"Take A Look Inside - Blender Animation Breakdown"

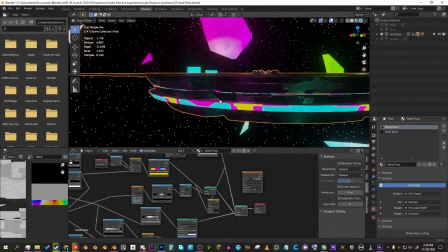(8:17)
And then it's quite glossy and metallic,
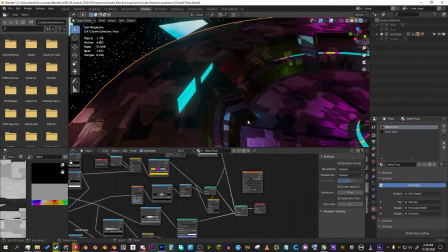(8:20)
so it's all using the reflection map to get sort of the lighting. For the actual final version, we ended up going with a matte cap shader.
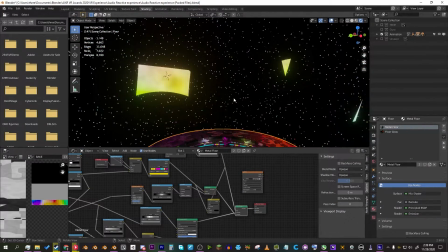(8:28)
I don't have it set up exactly, but effectively what I did is I rendered out a version of this environment map to
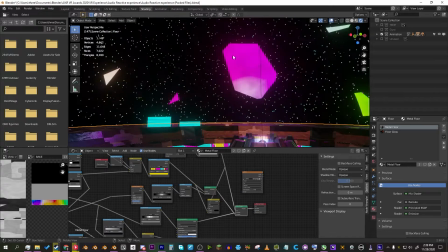(8:34)
a matte cap texture instead of an environment, which would basically just be half of a sphere instead of the whole sphere.
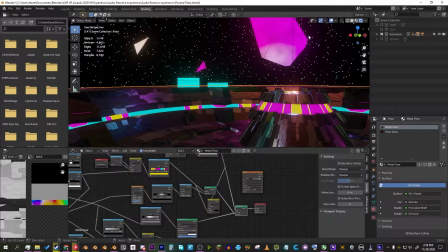(8:41)
Okay, so that's how I did the floor materials. I already did the gyroscope. So the skybox. The skybox was also procedural, noticing a theme.
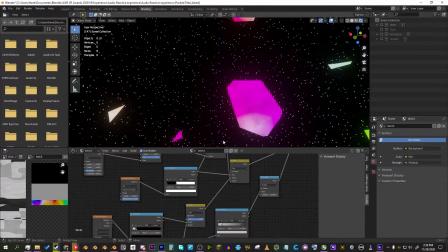(8:49)
If I actually go to world, you can see that here. And I did a sort of a combination of 2 different Voronoi noises,
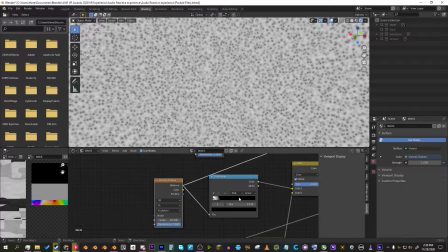(8:56)
where I have one that's sort of the star pattern, and that's cranked down to be like speckled stars.
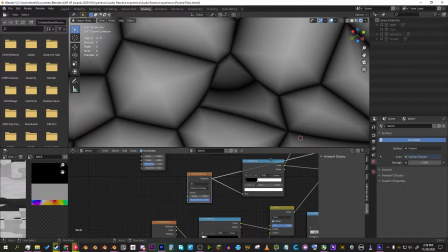(9:02)
And then I also have a larger one, which is more of the crackle pattern, which just sort of gives you these geometric shapes just kind of floating around.
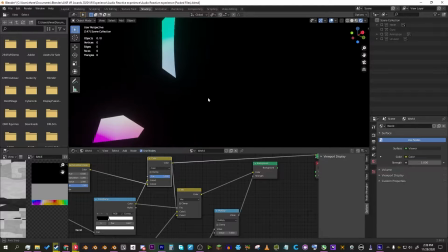(9:10)
And then I assign those random colors based on another noise texture.
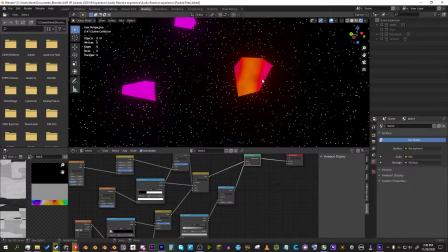(9:17)
And it's all mixed together. I just went for something kind of abstract and having bits of color and light to kind of reflect off of the metallic structure.
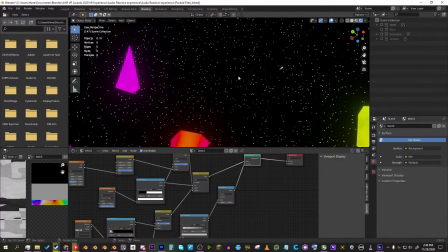(9:26)
That was the whole goal here. And then there's also some colors to the stars themselves.
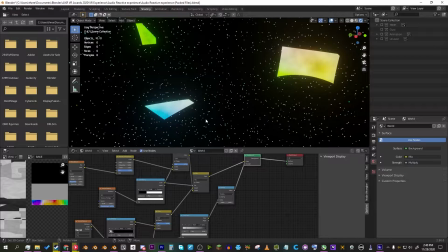(9:30)
But I wanted to have a quick and dirty procedural light that would have been quite performant, because doing lighting with reflection probes is actually, I think, one of the more performant ways of doing it,
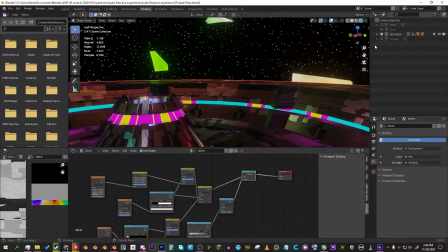(9:43)
rather than having physical pixel lights. And even then, it's just reflections, and it's not actually lighting.
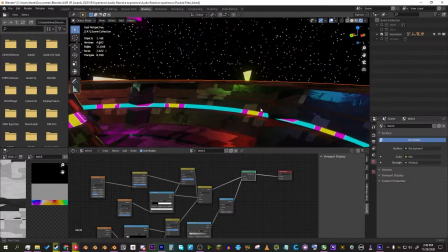(9:51)
So yeah, you notice there's a lot of like spots of color everywhere, and that's really what I was going for.
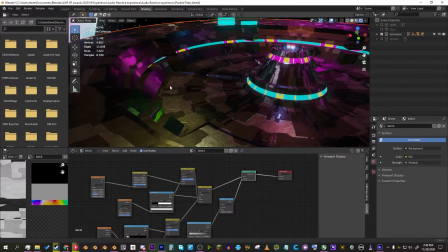(9:56)
I just wanted it to be colorful, but not too bright. and just sort of interesting.
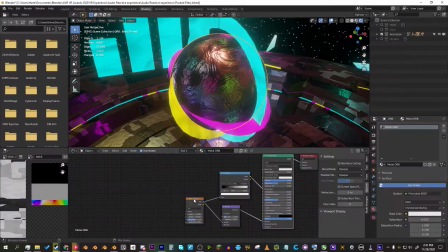(10:02)
So the actual orb itself is a very simple shader, actually. So all I have here is really a noise generator, and I have that going into a bump map,
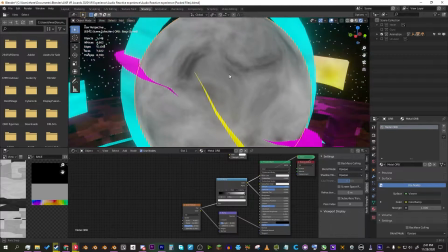(10:12)
which gives it sort of the warped, wavy wrinkles. And then I have it also more contrasty going into roughness.
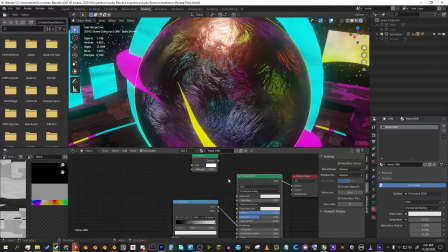(10:21)
And then it's just pure metallic. That's basically it. It was a very simple texture.
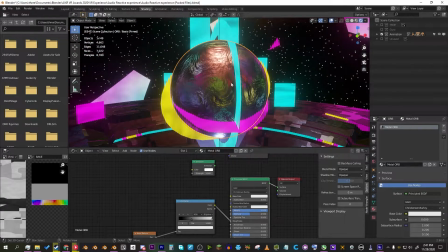(10:25)
I just wanted it to be kind of weird, mystical. And the thing is, it's orbiting so fast, or rotating so fast, and warping and deforming so much that you can't even really tell.
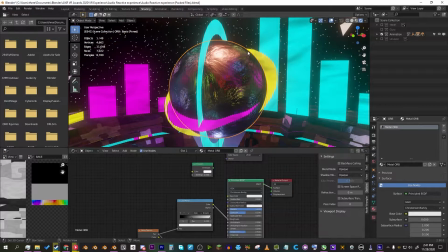(10:35)
But it's just there for looks. Okay, now I have the actual glowing bars and rings.
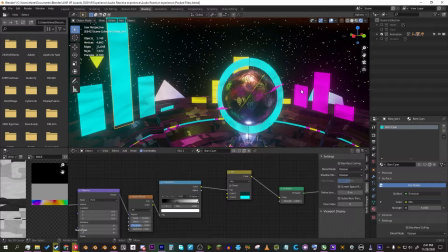(10:42)
This is also a very simple shader. I did 3 different versions, one for each color, but they're all effectively the same.
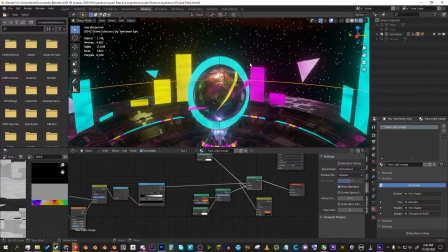(10:52)
Oh yeah, and then I also have the cone lights.
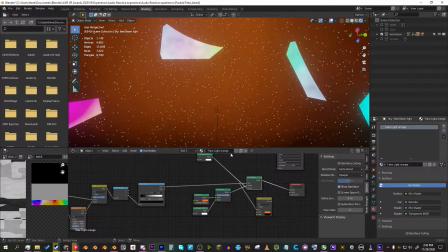(10:54)
Those are very simple, but we had to limit how much transparency we actually used on this project due to quest limitations,
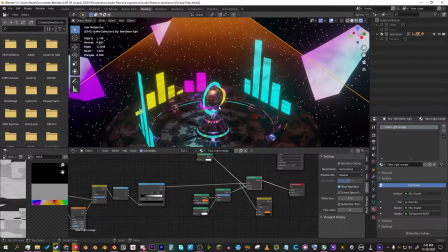(11:01)
and so I couldn't do a bunch of transparency everywhere. So I had to pick and choose.
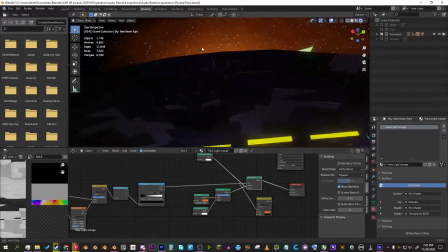(11:06)
So I did 2 main ones where I have one cone up here just to act as a sort of beacon light coming from the planetoid above.
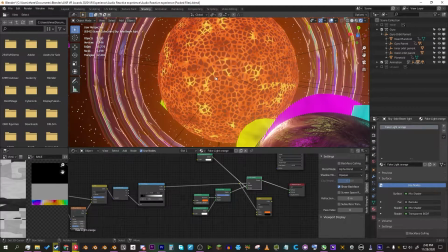(11:14)
And that kind of just gives the impression that it's we couldn't do post-processing as well. So this was a way of faking the bloom effect that you would normally get with post-processing in VRChat and Unity.
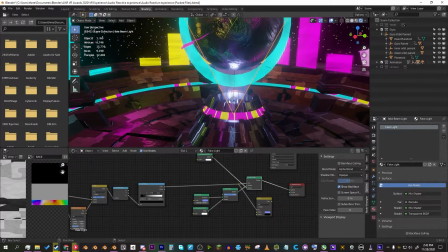(11:26)
And then here I wanted it to be more like a hologram effect, like it was being projected.
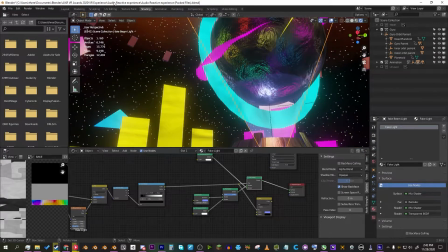(11:32)
And so that's where this one comes into play. They're effectively the same, and if you actually look at the texture, do I have the texture?
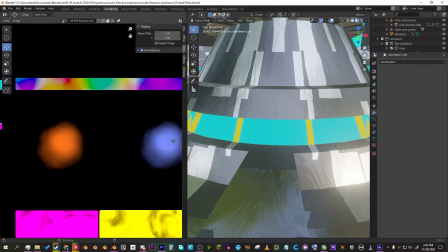(11:41)
I do. You can see here that they're effectively the same thing, just slightly different color.
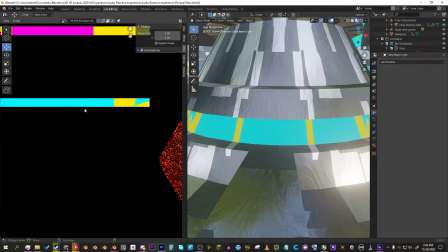(11:50)
And you see all the different other texture bakes. The other thing was I wanted to limit how many different textures we had.
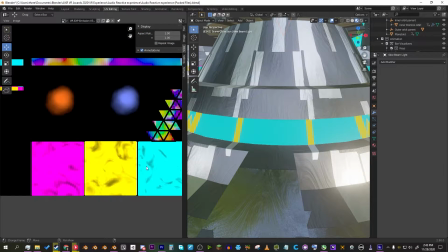(11:55)
So, oh yeah, the particles. I forgot about those. So I have like these just kind of baked to textures, and all this baked as well.
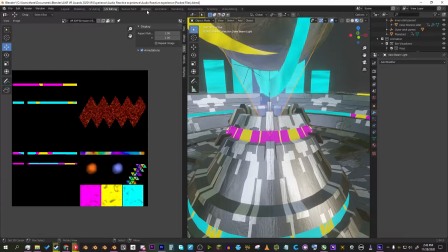(12:02)
This is just the emission map. Okay, back to shading. That's how I did the different glowing things.
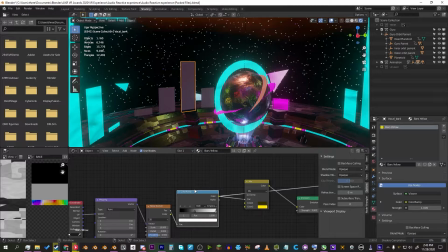(12:08)
It's a basic noise texture, crank the contrast, added color, and emission.
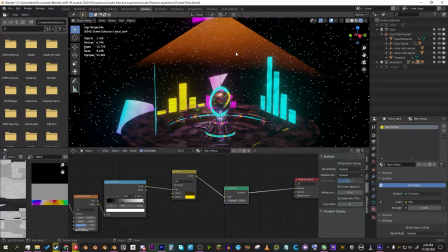(12:16)
That's it. That's that. That's how I did the other thing. Okay, let's actually go to the particles. I don't think I have the particles.